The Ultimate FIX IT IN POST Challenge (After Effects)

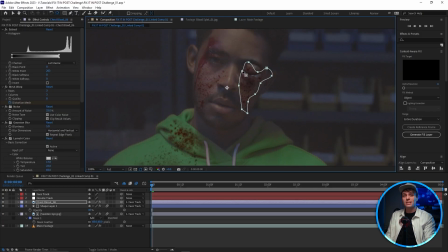And lastly, I'll add some more blood to the other side of the face, and now I'd say he looks far more beaten up than the original. I would love to brag about how my wife thought this was gonna be hard and it's actually going pretty smoothly, but I'm also impressed with what we're getting out of this from her notes. I really think she has a good eye for this stuff. Anyway, her third note says, I'd like the actor to have more character.
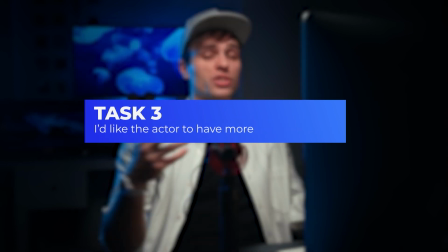Can you give him a bandana or something? Yeah. Now, she did say it could be a bandana or something. So it could be a bandana or it could be... Well,
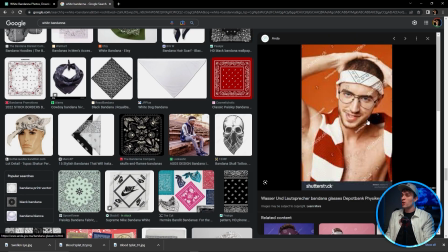So we'll just stick with bandana, which is perfect though, because I happen to find the perfect image to use.
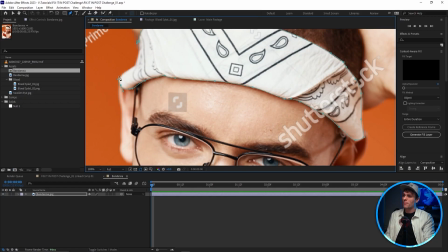I'm going to bring this into After Effects, mask out the bandana and position it in the correct spot generally.
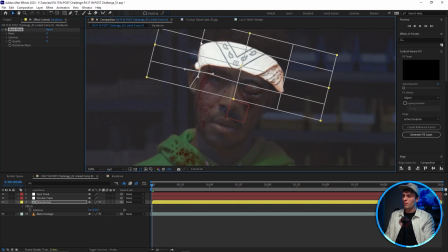Here, I'll also use the mesh warp tool again to perfect its placement and then color correct it.
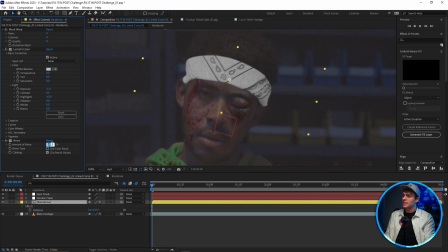Next, I'll add some noise and then parent it to the face track.
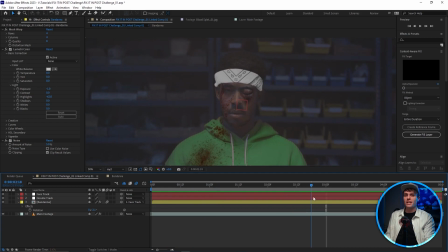So you can see the issue I'm having right now with the shot is that it's slightly separating from his head to the left, but I can fix that just by keyframing the mesh warp.
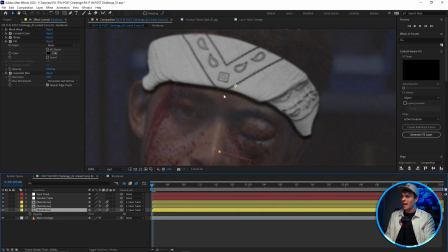Now I'll duplicate the layers two times and make them black fill layers to use as shadows that I'll soften out with Gaussian blur. I'll drop the first layer's opacity some and blur it out a bit. And for the second layer, drop the opacity even more along with more blur and then mask out the edges of the shadow.
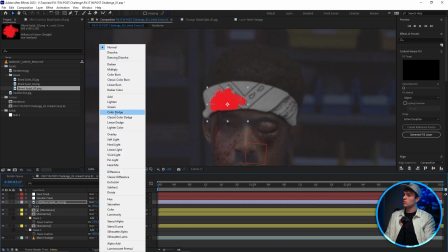So I'm gonna add this blood image to the bandana with the blending mode set to multiply and apply some noise and blur just like before. But I'll also want to have this blood effect grow as the shot plays as it seeps through the cloth.
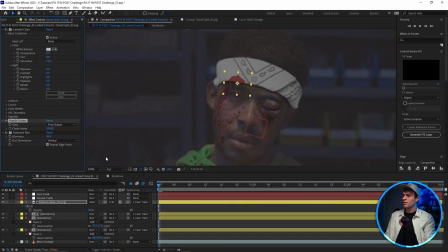So to do that, I'll just add a simple choker to it and keyframe the choke mat to start at a high number and move down to zero.
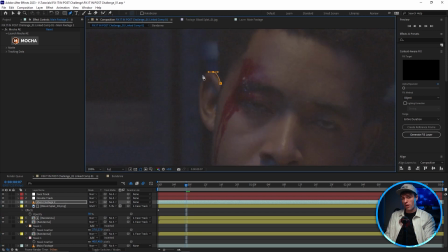Finally, I'll duplicate the main footage layer, mask out the left ear and bring it to the front because as we know naturally, if I'm wearing something on my head, my ear is in front. And I'd say that looks good. Now, before I move on to the fourth and final note, I'm gonna go ahead and update the blood effect on the hoodie so it matches the similar animation that we made for the bandana. I just really like how we have that growing effect. I wanna apply that actually to the shirt too.
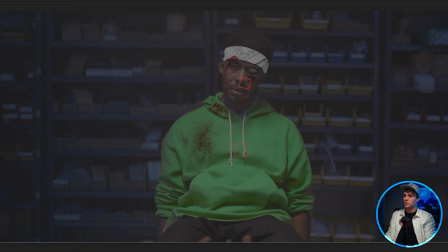So I'll just blur out the specs of the blood here and then add the
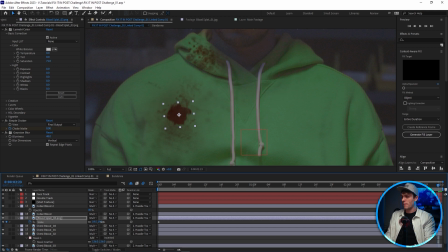growing blood layer that I just made for the bandana with the opacity brought down a bit. And that looks pretty good. Did you know that you can have a personal relationship with the Almighty God right now? The God that created the universe, the God that created you, the very DNA in my hands right here, in every single cell? John 3:16 said that for God so loved the world that he gave his only begotten son, that whosoever believes in him should not perish, but have everlasting life. Jesus came and he died for people like you, for people like me, for sinners. He didn't die for the righteous, he died for sinners. We're all sinners. But he died for us and he said that if we are faithful to confess our sins, he is faithful to forgive us and cleanse us of all our unrighteousness. Don't waste another minute apart from Christ. Repent, give your life to him. If you have any questions regarding this, there's links to resources below that really help with these kind of things. And yeah, let's get back to the video. So the final note that I have been given reads this.
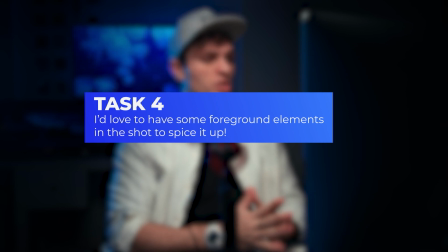I'd love to have some foreground elements in the shot to spice it up, and spice it up we will.
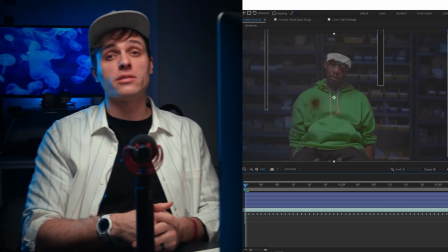So what I'm thinking and what makes sense is if I just add some wires hanging from the ceiling. This looks like a dingy place, wires would be hanging, right? Maybe, you know, if the production design just couldn't afford it, well, the VFX team can.
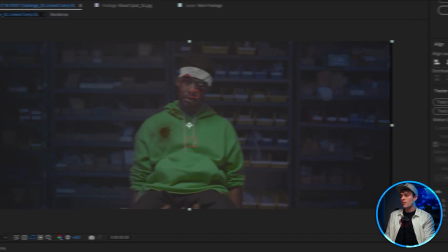So first, I'm going to 3D track the shot, being sure to delete all the tracking points on our actor and then create a camera.
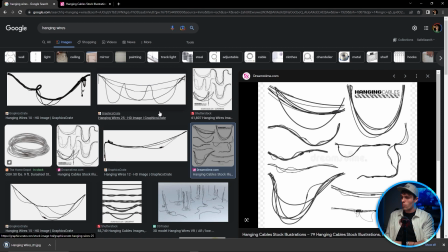Now I'll head over to Google and snag some wires and then drop them into After Effects.
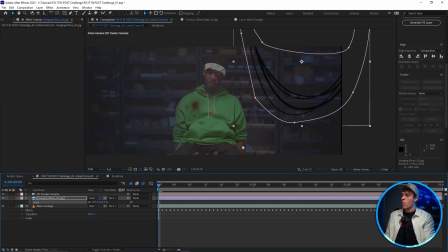I'll mask out one of the wires and remove the white with the blending mode set to multiply.
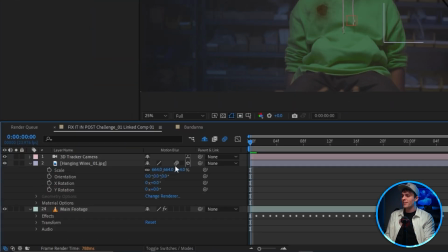I wanna make this layer 3D, turn on the motion blur and then apply a fast box blur so that it appears out of focus.
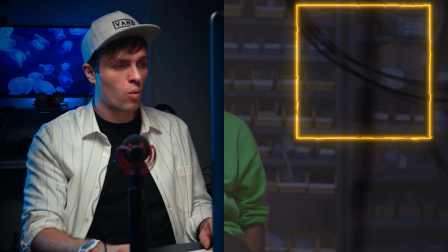I'll also go ahead and keyframe this blur so the wires become blurrier as they pass the camera.
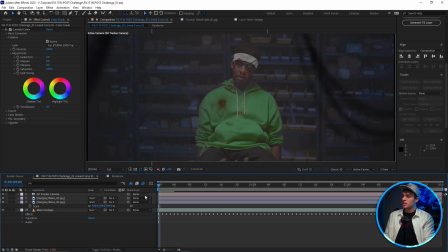Now I'll just go ahead and do this several more times with different wire elements, adjusting their position in 3D space until I got something I like,
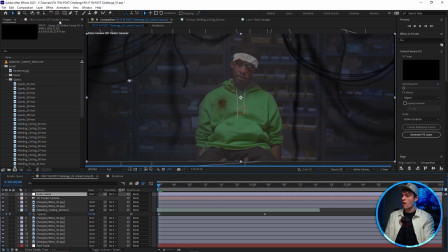add some sparks for fun and finish it off with a color grade. And that leaves us with this.
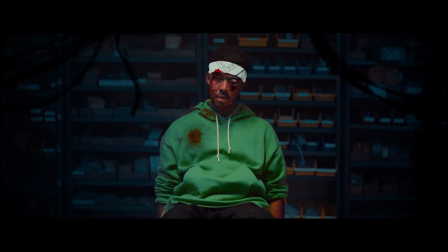Yes!